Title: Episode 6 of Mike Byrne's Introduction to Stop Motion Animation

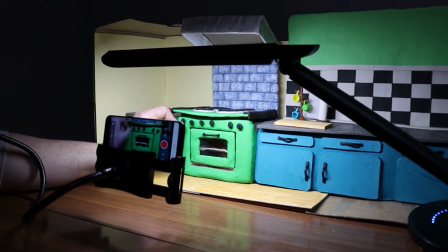Then I'm going to put my left hand back in position and continue on the animation. And I'm going to do the same thing now, guys, turning off the oven.
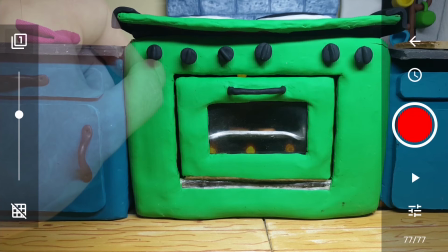But first I need to put the gingerbread man in the oven, because that's where he's going to be at this point in the animation.
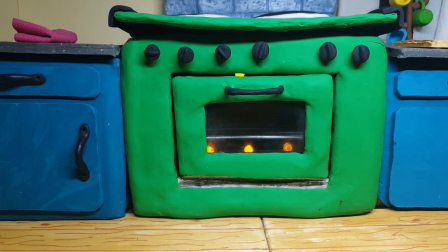And here's how that animation looks then, guys.
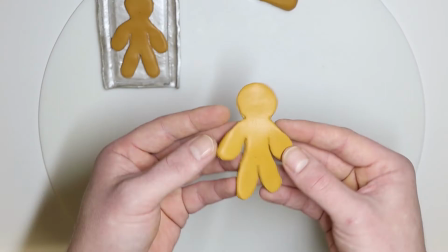So next is the close-up of the gingerbread man baking in the oven.
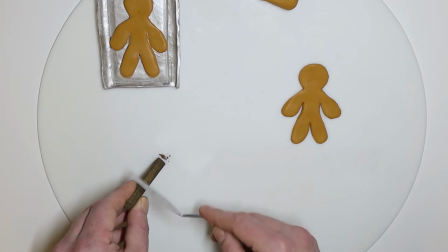And how we're going to do that is, we're going to get some chalk pastels, and we're going to scrape a very small piece of brown chalk pastel,
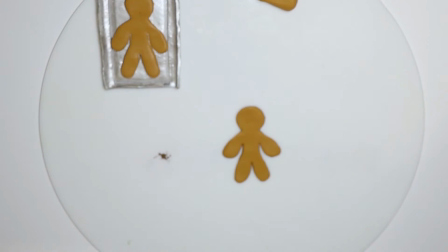and then we're going to dab this hard brush onto the chalk.
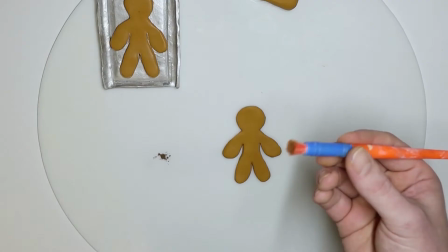If you don't have a hard brush, guys, you can just get a soft brush and trim the bristles, and it will do the same thing.
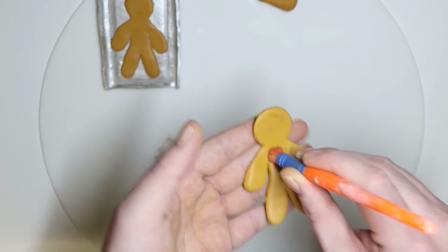So next we're going to cover the brush with some brown chalk pastel, and we're just going to dab the gingerbread man all over.
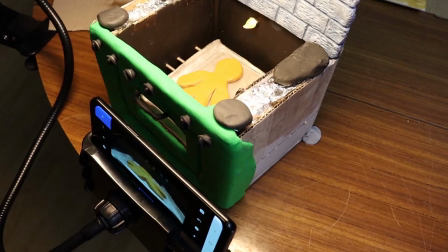And you can see the difference here on the back of the gingerbread man to the front. The color and texture has completely changed.
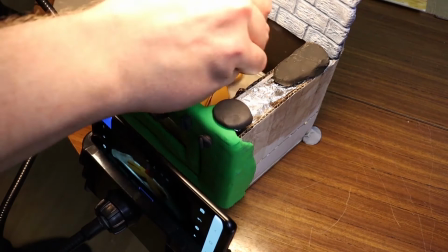And for the close-up animation, guys, we're going to be doing the exact same technique, except we're going to be taking pictures in between.
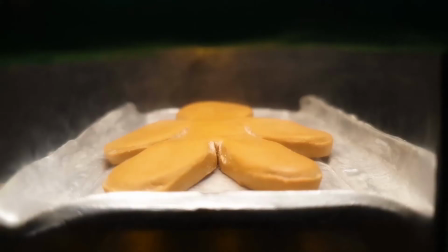And it turns out to look something like this.
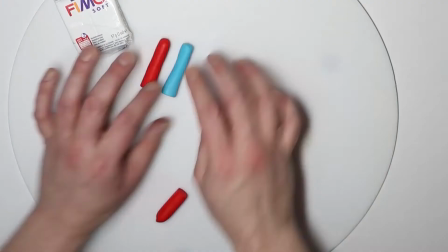So next, guys, we're going to make up some decorating tubes for decorating our gingerbread man.
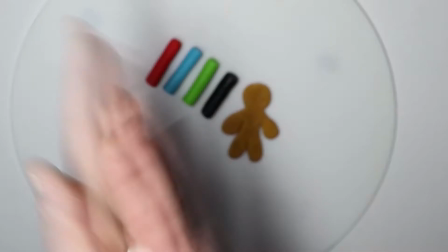So I'm going to make a red, a blue, a green, a white, and a black.
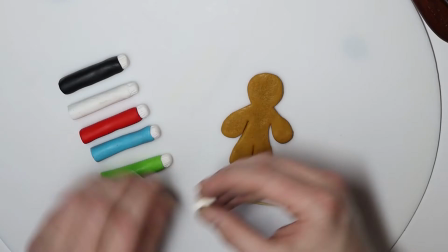And I'm just going to use this toothpick to create the cap and also to create the little hole in the nozzle.
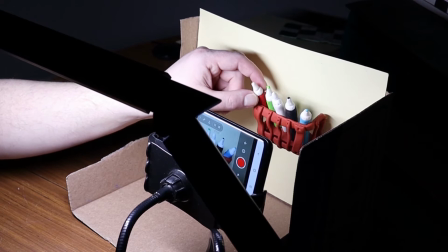So next, guys, I'm just going to create an animation of my hand removing each color,
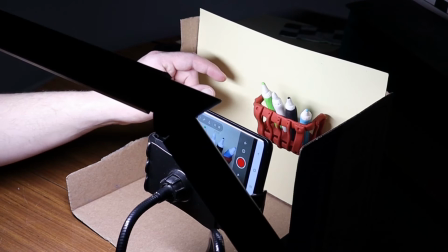and then I'm going to cut those videos every time that my hand has left the screen.
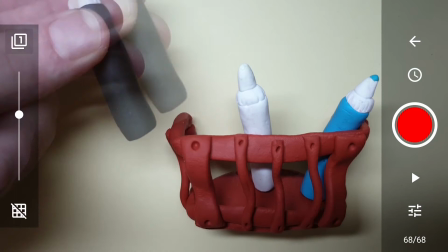I also remove the colors in accordance to how I'm decorating the gingerbread man.
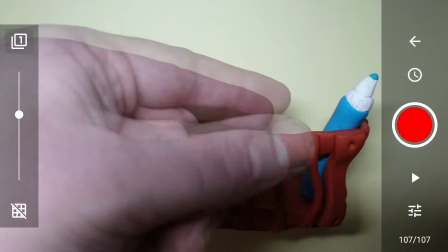It's important that I do this because I'll be cutting all these scenes and putting them together later on.
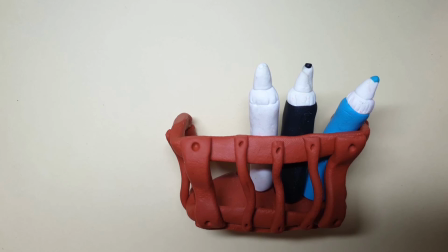So first the red, then we decorate them with the green, then we decorate them with the black,
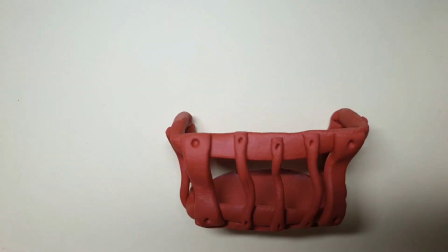then we decorate the white, and then finally the blue, and that's when the gingerbread man runs away.
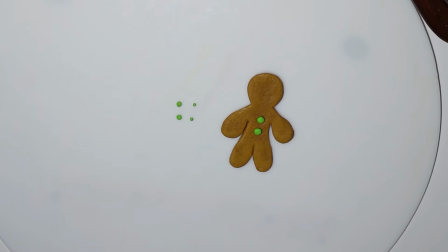So the next shot is a close-up of decorating the gingerbread man using the decorating tubes.
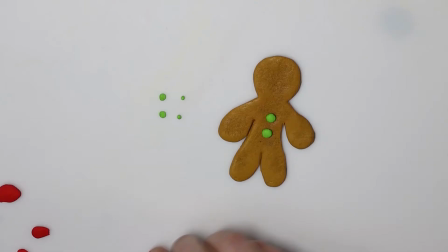And you see the green I'm using for these buttons here, I'm organizing them from smallest to large.
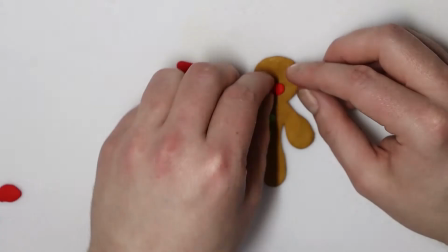And I'm just going to swap them out during the animation.
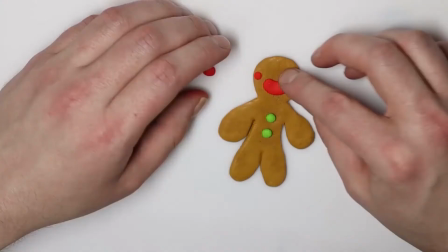And I'm doing the same thing for the gingerbread man's mouth, with three different pieces that I'm going to swap in and out during the animation.
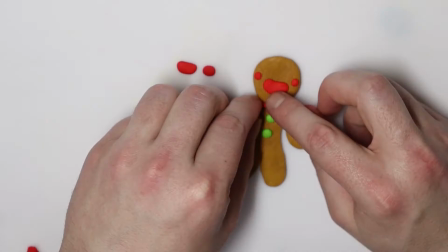And this will just give the illusion that the icing is pouring out of the icing tube.
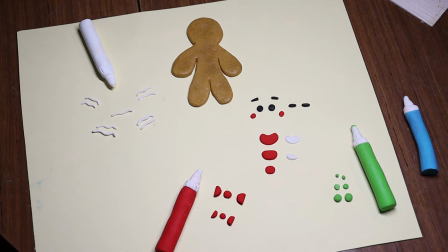So I'm just about to start the animation here now, and I'm just showing you that I have everything in place so I can find them easily and swap them out during the animation.
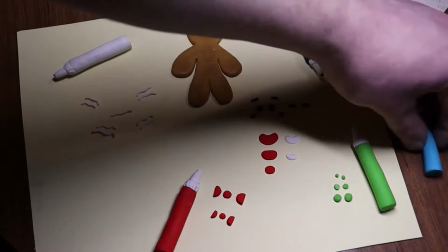And you can see I even have the white icing lined out exactly how it's going to appear on the gingerbread man.
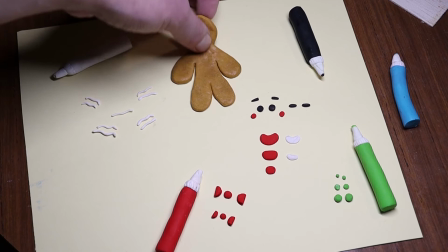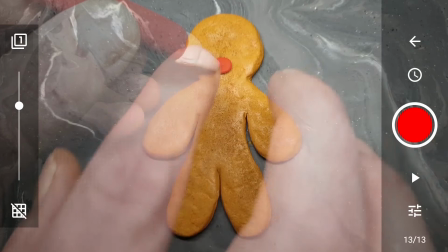And this is how it looks in Stop Motion Studio. So you can see when my hand gets there, I just swap it out for one piece.
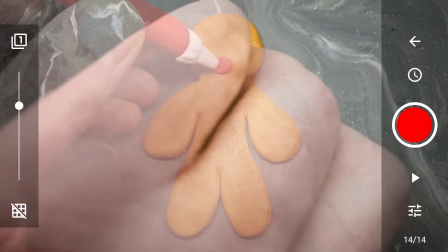And then I'm going to take a picture. Then I'm going to swap it out for the bigger red piece.
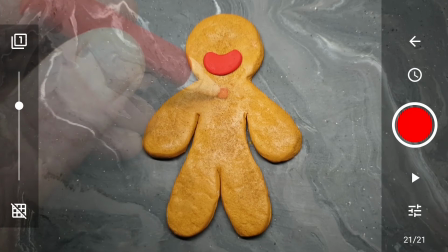Then I'm going to take another picture. And then I'm going to come in with the last piece and then take another picture.
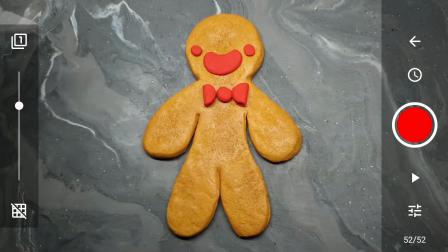And it will just look like it's blobbing out of the icing tube. And now I'll just do the same thing with all the other colors. But you can see the huge advantage, guys, to having everything kind of ready there before you start your shoot.
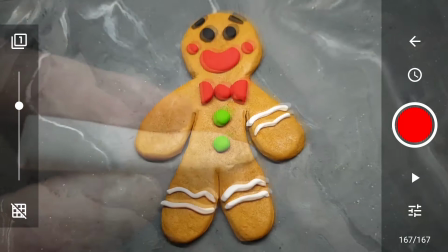And when I place down the white icing, I'm using the tube itself to hide the icing in between the pictures, and it looks like it's pouring out of it.
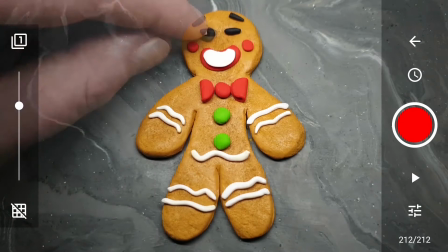And that's why I'm pouring everything from right to left. And lastly, I'm just going to animate his eyes and have him blink and look to the right.
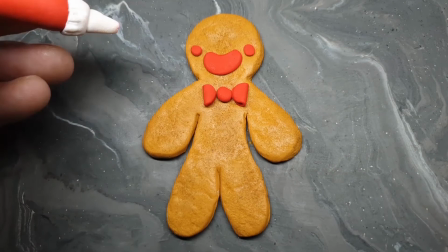And this is how that looks then, guys.
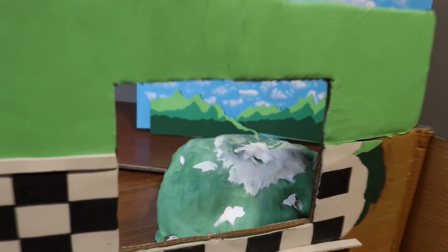So this is the last scene then before the end title, and you can see here I'm after carving a window in our set.
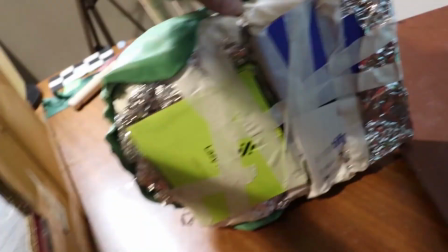I have this little mountain placed outside the window that the gingerbread man is going to run down.
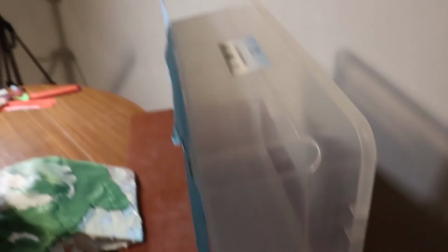And you may recognize this, guys, this is the background set that we used in episode 2, and I just have this plastic box here holding it up.
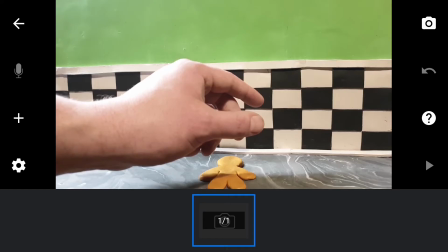So I'm just going to do a quick test here to see how it looks on camera.
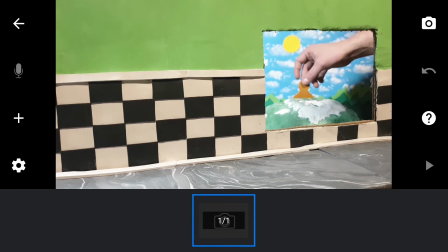And as my hand moves to the right, we see the window is open and the gingerbread man is running down the hill.
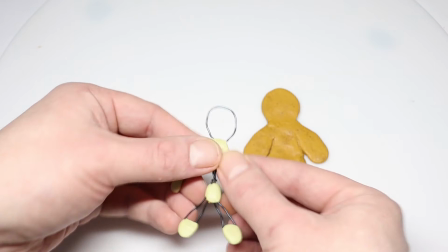I also made this small little armature using some milliput and some aluminium
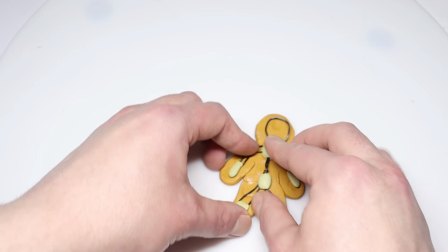wire that I'm just going to stick to the back of the gingerbread man as he's running down the hill.
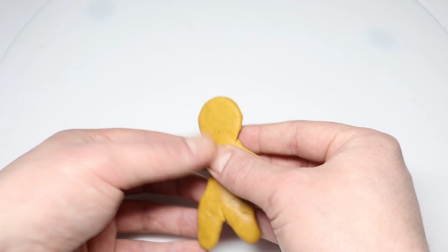And we're only going to see the back of him, of course, so you can see I get a little bit of movement here with the arms and the legs.
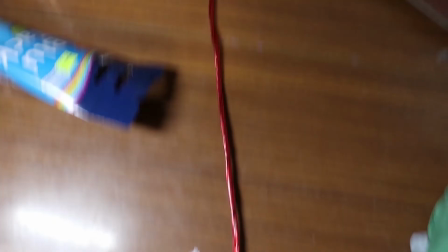So at the end of this scene, guys, I slam my hand down on the red icing tube,
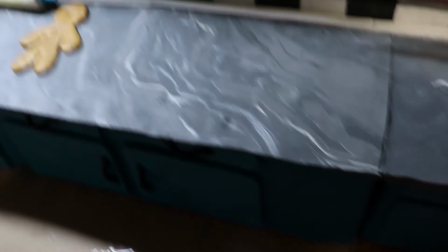and that's why I have this wire here feeding through the set, and it's going to come up through the counter right around here,
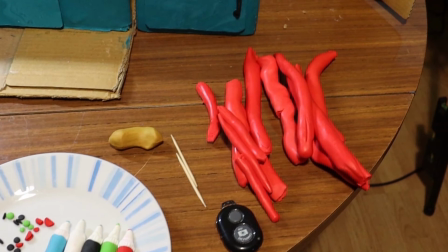and I'm going to angle that towards the camera, and I have all my red clay here rolled out ready to add onto that wire,
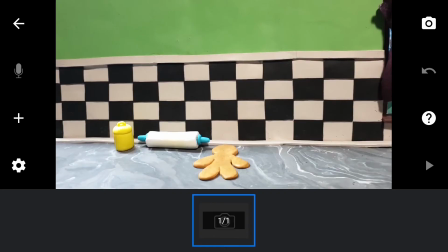and we're just going to take about 3 pictures, and it's going to give the illusion that the red icing is coming towards the screen.
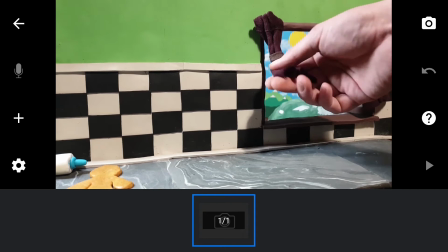And this is how the set looks just before the shoot, guys. And you can see I added some curtains to the window as well.
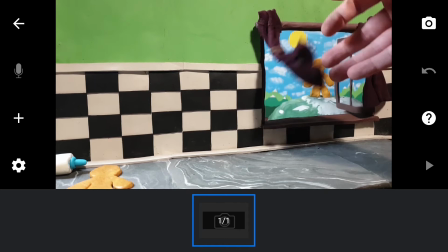And I sellotaped some aluminium wire behind the curtains,
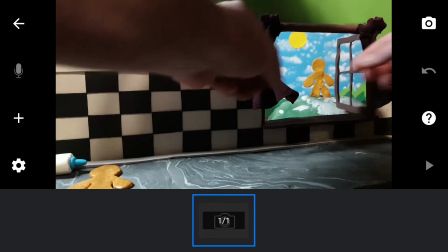so this way I can animate them using stop motion and make it look like the curtains are blowing in the wind.
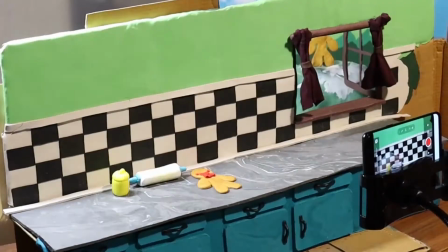So the first color I'm adding here is red, and it's super important that I put this in the exact position where I have that wire.
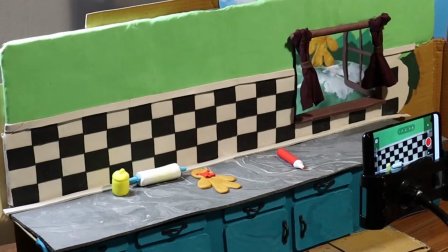So when I slam my hand down on it at the end of this scene, that the wire is in place and it looks like it's coming directly out of the tube.
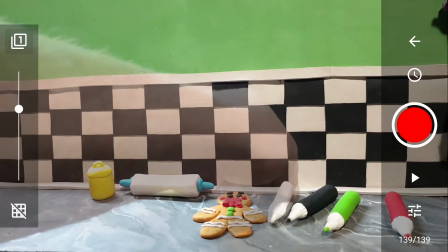And then I just add in all the other colors, and it doesn't really matter where exactly I leave them on the counter.
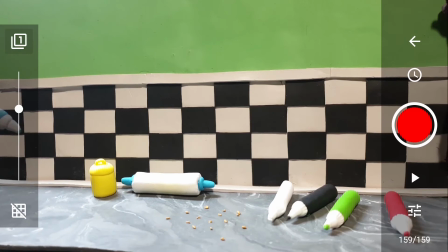So this is the part where I come in with the blue icing tube and he's going to be gone. So what I'm doing is I'm just putting down little crumbs,
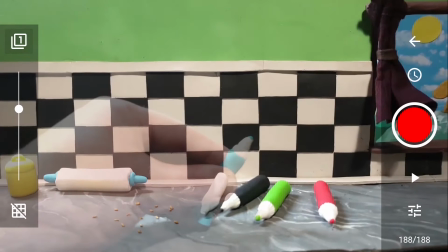and now I come in, I'm looking for him,
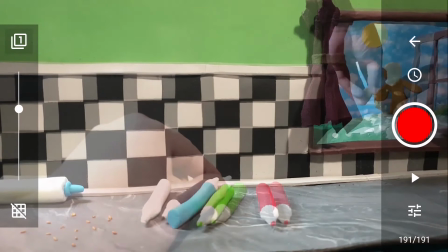and as I'm moving to the right, you can see I have to move around the back of the set and animate the character,
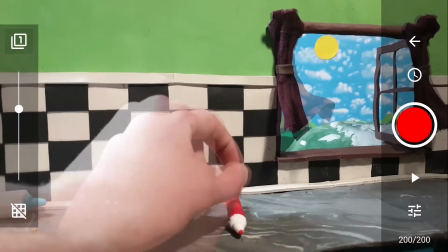and then come back around and try and get my hand in position, and of course get a little bit of movement in them curtains also.
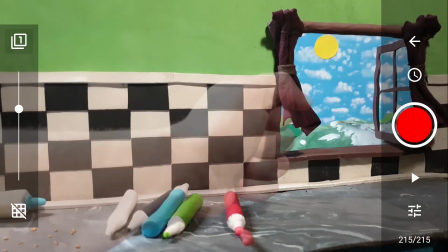So unfortunately, guys, my screen record did stop in a couple of seconds,
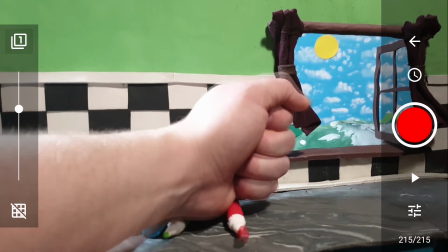but I did get it just a little bit of me digging out the wire, and you can kind of get the idea of what I'm trying to do here.
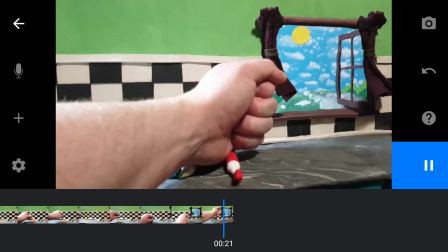So you can see the first bit of wire coming out there, and I think I have about 5 different wires there altogether.
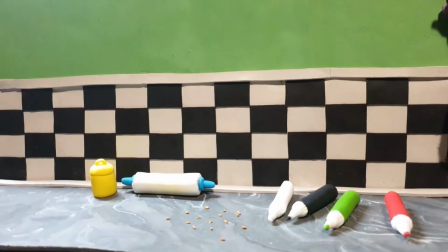Now, I can show you the actual frames themselves, which are these 3 here, and when we play the animation in real time, it looks like this.
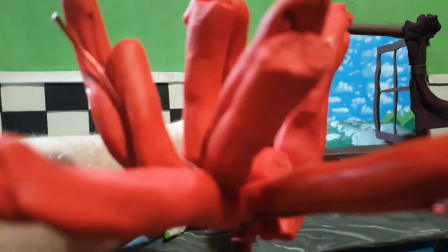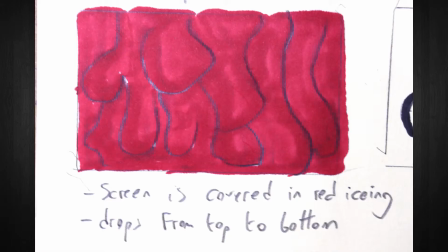So the end title begins with the screen covered in red icing.
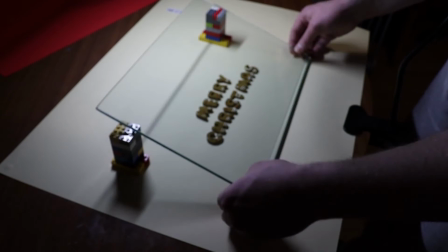The icing is then going to drop from the top to the bottom of the screen and reveal the words Merry Christmas.
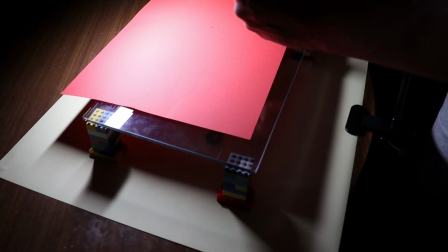So in order to get this shot, guys, I took a pane of glass from a TV unit.
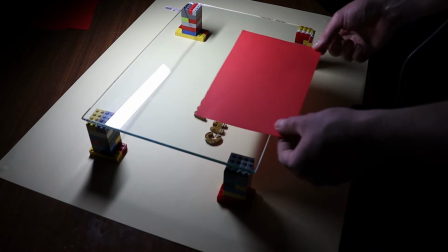Don't use any glass, this is the glass that's kind of rounded on the sides, so it's safe to use.
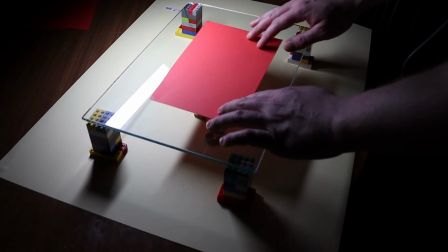And I have it standing evenly on these 4 pillars that I made with Lego.
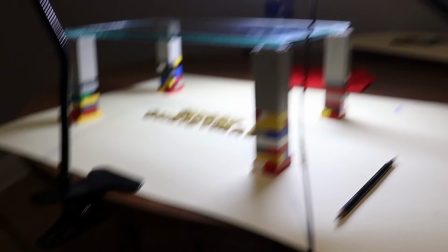And basically, guys, we have the camera looking down, and we're going to animate the text,
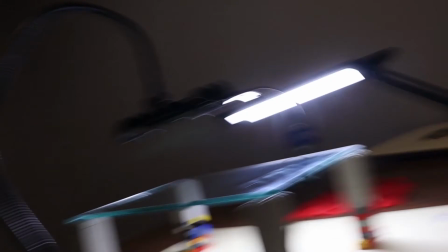and we're also going to animate on the glass over the text. So this is how it looks through the phone.
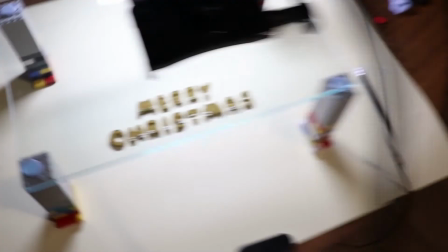And you can see I have plenty of room there to put my hand in underneath and animate the text.
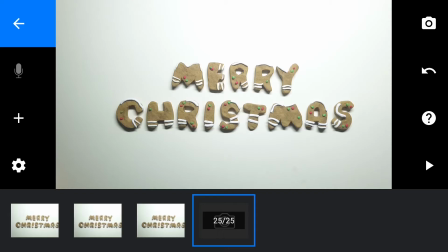And this is the clay then that's going to be dropping down the screen. And I have that on some paper as well, so that I don't smudge the glass during the animation.
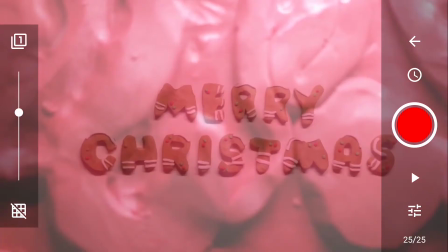So now I just place that clay over the text and start taking pictures.
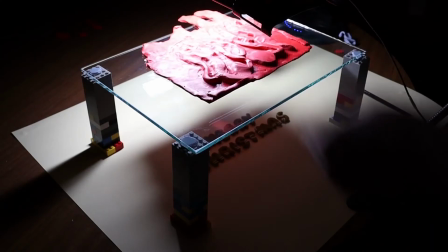And I'm just going to slowly start moving it downwards to reveal the text.